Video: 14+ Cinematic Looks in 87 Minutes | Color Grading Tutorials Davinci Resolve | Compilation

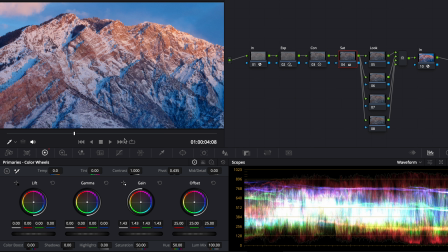Then I'm just going to raise the gain. Then for here, gonna grab these blacks, grab the midpoints. Then I'm gonna raise the blacks just a little bit. So I'm getting those deeper, darker, richer areas.
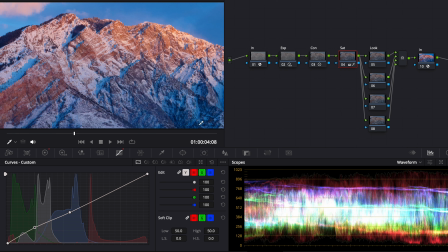And that is looking pretty good. Now, this is still kind of low on saturation.
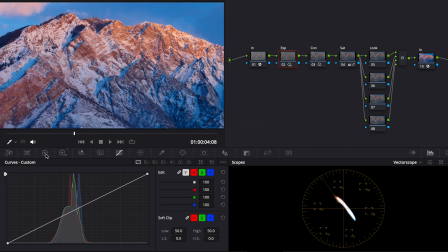I want to just up the saturation just a little bit more. So I'm going to go back to here and just raise the saturation right here. Because if I went any further on the one over here, it might be too dark for what I'm looking for.
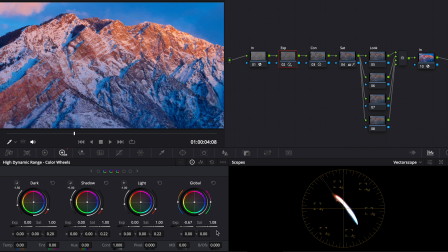So I'm just going to raise it in the global just a little bit. Now, as you can see, this already looks pretty filmic.
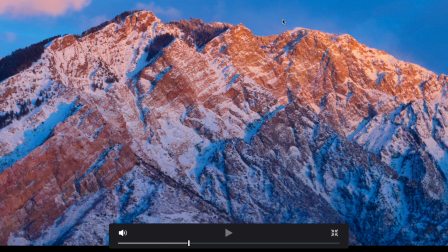You got the deep colors, you got the rich saturation, and it looks like film.
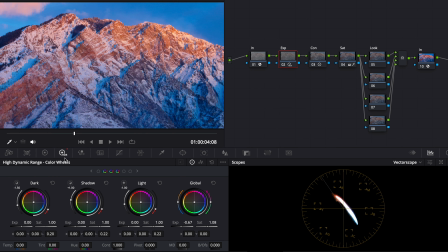But next, I want to go to my look. Actually, first I'm going to balance the footage because right now it's looking a little bit blue for my taste. So I'm going to up the reds and oranges so you can see
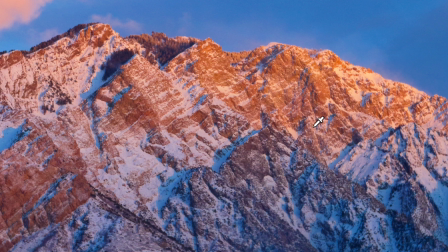Here it's like that hazy orange kind of glow in the highlights with that blue in the shadows.
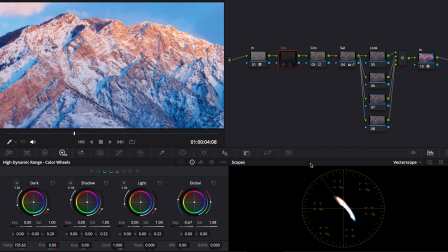And I like where this is all sitting. Now I can make this more green.
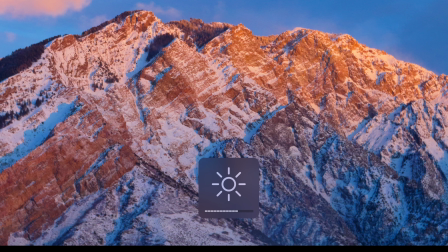Since this is at blue hour, I'm just gonna keep it where it is. And that's looking super filmic right now and super beautiful.
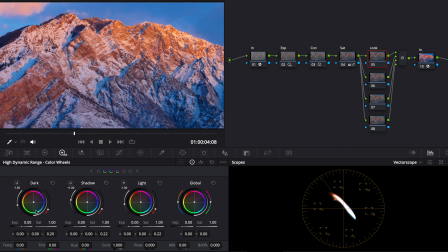Now for my look, I will try to get some blues into these shadows and some warmth into these highlights.
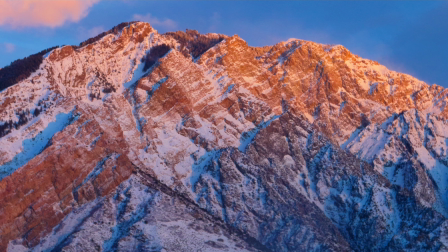And as you can see, this is just creating that like kind of app and glow look. Also, you can see in these darker areas, it's very, very blue, so I'm going to have to correct that.
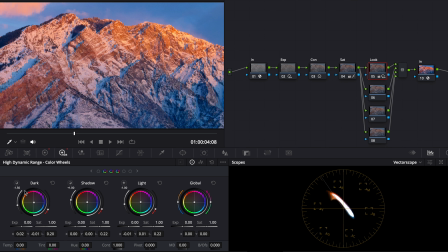So as you can see in the HDR panels, I did the lights and the darks. I made this more orangey blue, kind of magenta. And then here, I made this more blue and rich. With the gain, I made it more orange. And with the lift, I made it more blue.
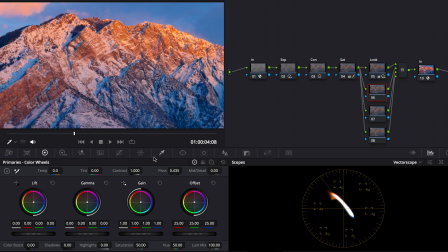Now in this node, this is going to be my kind of like a little correction with my log wheels. And the highlights, as you can see, I made it very warm. I'm actually not going to do too much. I might just play with this, see what happens if I do that.
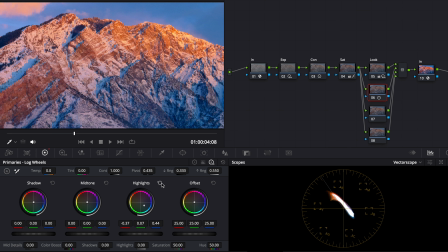As you can see, it kind of corrects those highlights just a little bit, but I actually like it like that, so I'm going to keep it. But with the shadows, as you can see, there's like a lot of this blue right here. And it's kind of the reflection from off the sky, but it's also because of what we did.
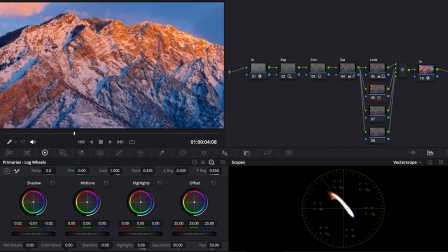And it's kind of giving it a little bit of an ugly tint. So very subtly, I'm just going to lift it up. And as you can see, I'm gonna go really overboard with this. Then I'm going to bring it down in my range.
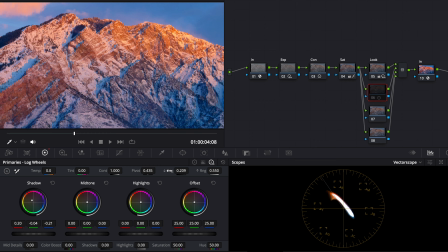But I'm going to just bring that down. And as you can see, it is correcting it.
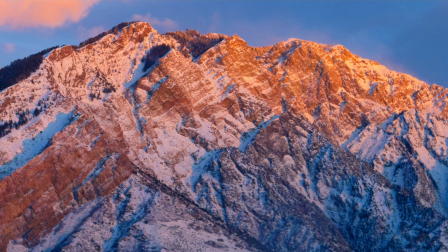And as you can see, this is very subtle correction. And you might not even notice it, but here, if you look in the blacks, you'll see those just look a little more corrected.
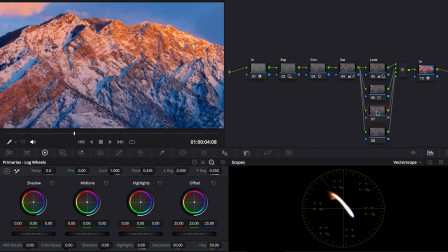Up here, just slightly more corrected. And it's almost more feeling than noticeable.
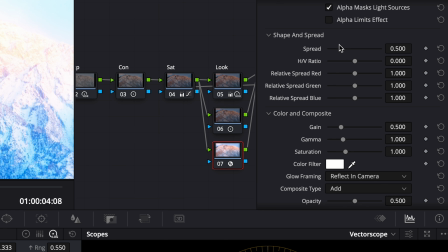But next, I'm going to add a glow node. I'm going to bring down the shine threshold all the way, bring down the spread, bring down the gain.
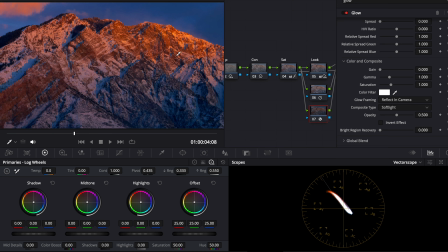Instead of add, I'm gonna go to soft light. As you can see, this makes the colors look deep and rich.
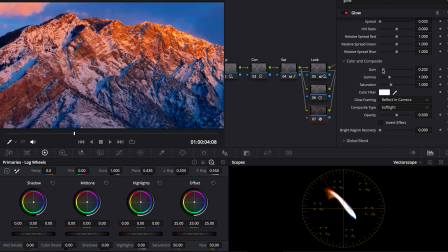And basically what I'm going to do is adjust the gain until the exposure looks right. So that looks a little overexposed. I kind of want it more moody. I want it more dark, kind of like more orange and teal. And I really like it at 0.257 right now. It's looking great.
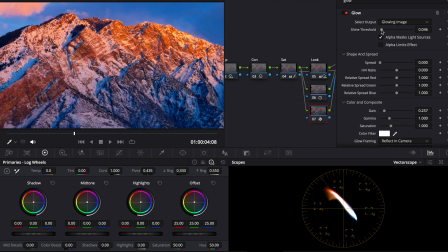For the threshold, I'm going to bring it up so that I just get those shadows a little more. I can spread it out, or I can keep it where it is. I think I'm going to spread it though. Me personally, I'm not gonna go too far in the spread because I don't want it to spread too far into other areas.
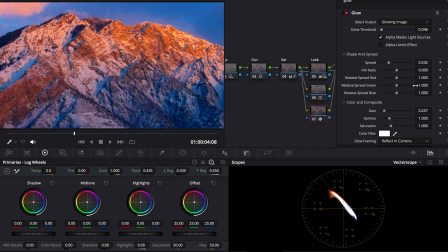I kind of want it to be more contrasty.
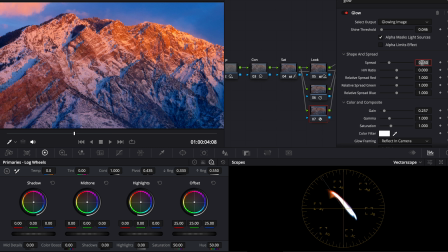So I think I'm gonna go 0.55 or 0.53. And that's looking really good right now. And this is almost like making a vignette, as you can see here. And it's really making those highlights stand out, whereas the shadows, they get darker. Here we have brightness recovery.
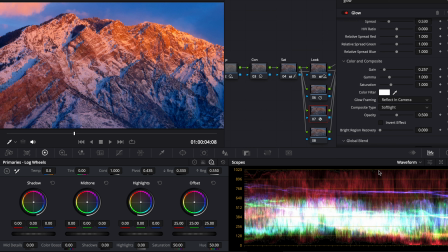If you see that it's making your highlights too bright, as you can see here, my reds are kind of up there, but this isn't gonna help much.
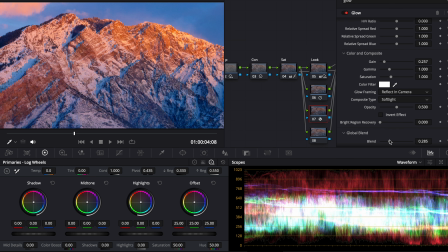And actually, I'm just gonna keep that the same. Then for the blend, I'm going to bring it all the way down and then just keep it going up until I like it. Then I'll go all the way up and bring it down until I like it. And I'm liking it around halfway, as you can see.
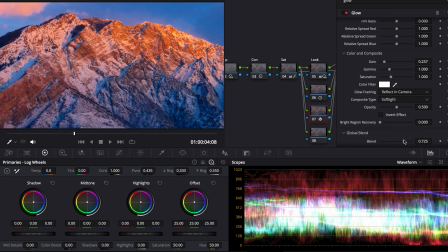And if I have it all the way up, that looks really great, but it's kind of strong. So I might bring it up a little more than halfway, just to really create that moody kind of film-like look. Then for this fourth one for my look, I'm going to personally add a vignette.
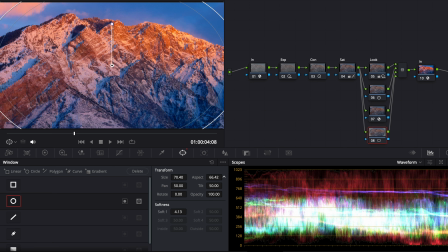And I'm just gonna do a simple one, kind of like this, drag it out, drag it in,
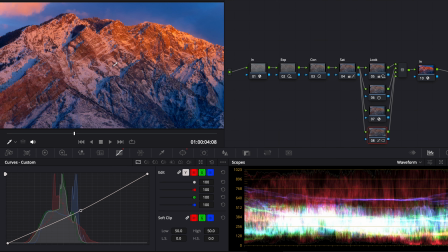make the softness huge, drag this down, and you can see right now it's affecting the middle of it.
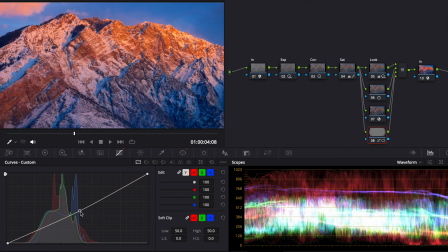But if I invert it here, you can see now it's just doing the outside. I'm going to bring the size in, up the feather,
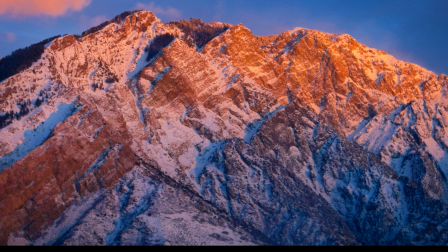and now as you can see, I have a nice vignette.
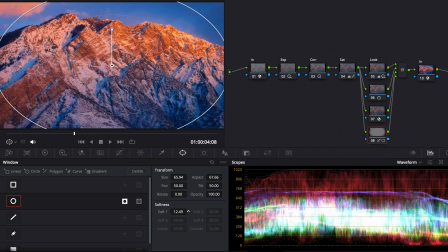And it might look a little too much. It's a little subtle, but it's really capturing that huge vintage film look.
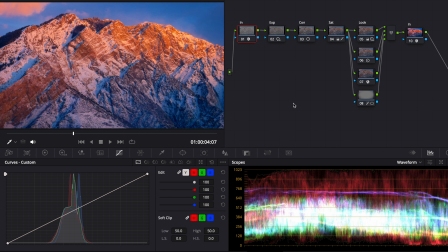And this is looking really, really good so far. Now you have a nice film look already right now. This is looking pretty great, but if you wanted, you can put the output as Cineon film log, and you can see right here,
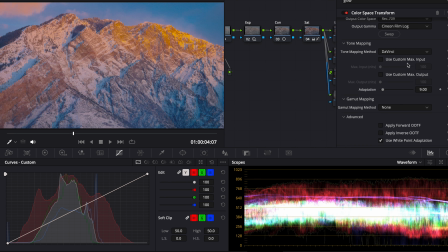this is kind of like really yellow. So if you wanted, you could put saturation compression. That way it doesn't clip those saturation points. Then you can add a node here, and here I'll go down to LUTs,
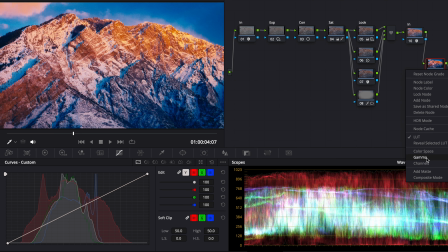go to film looks, and go to Kodak's 2383 LUT. They have a few different ones. I'm gonna go with the one that has the most warmth in the highlights, and as you can see, this is way too much, so you can just get rid of some of this contrast.
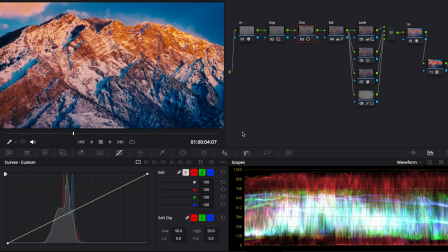Here, this kind of looks faded now because I'm just kind of like deleting it all the way.
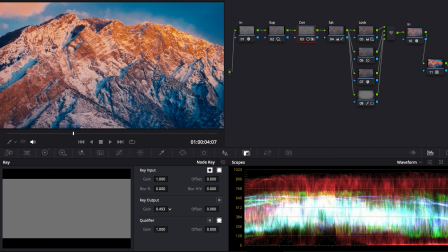But if I put this at 0.5, maybe turn that up a little bit,
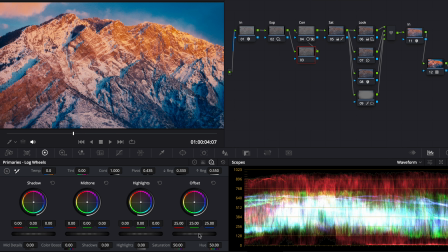then edit the exposure a little bit, and instead of doing that, I'll just create an offset, bring that down.
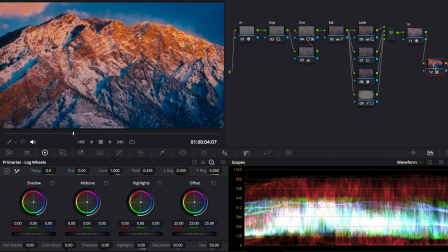Here you can see, now you're creating this film look, one that where you turn it on and you turn it off.
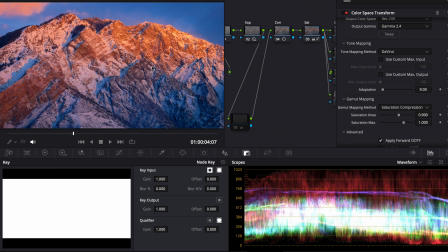Because when you have gamma 2.4, it looks like this. It's more magenta, kind of like glowy. This is more of a Rec 709.
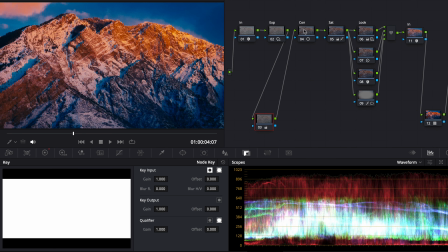But when you have it with the film log, with the film print, then edit that, then put this around 5.
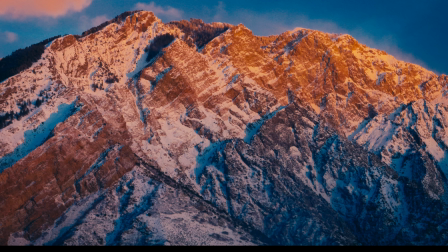You can see this is more of a regular film print type look.
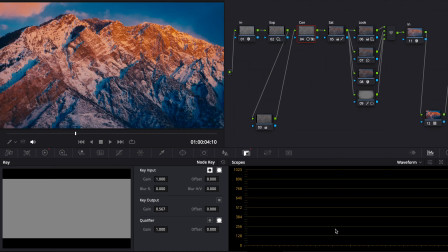And it's very beautiful. This is like a more advanced kind of way to set up your nodes.
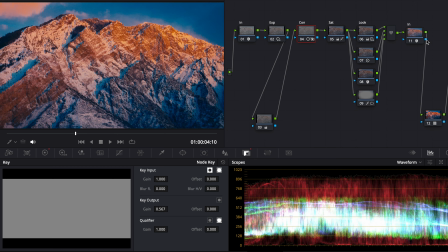And this can all be done in the free version of DaVinci Resolve.
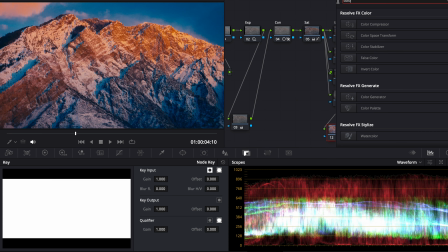But if you have the paid version, or if you have Dehancer, you can add grain.
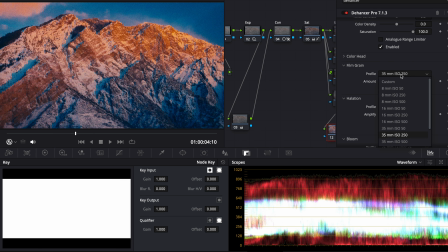So here I have 709, I can turn that off. Go here, 35 millimeter. And you can see right now, this looks very intense, but that's because this is in between the Cineon log and between this.
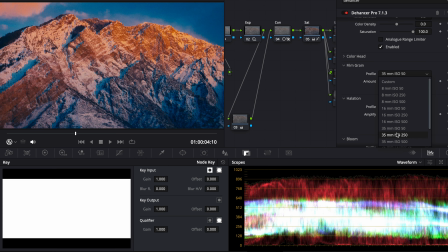So if you put it in between here and you just put that at the end, now you have film grain for your footage. And this is very moody, this is very filmic, and this is a more intermediate to advanced way of setting this up.
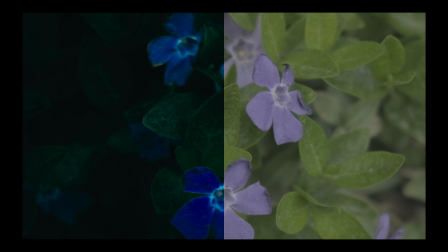Welcome back to Fast Grade Friday. Today I'm going to show you how to create a moody film look, which can be very interesting for a lot of videos.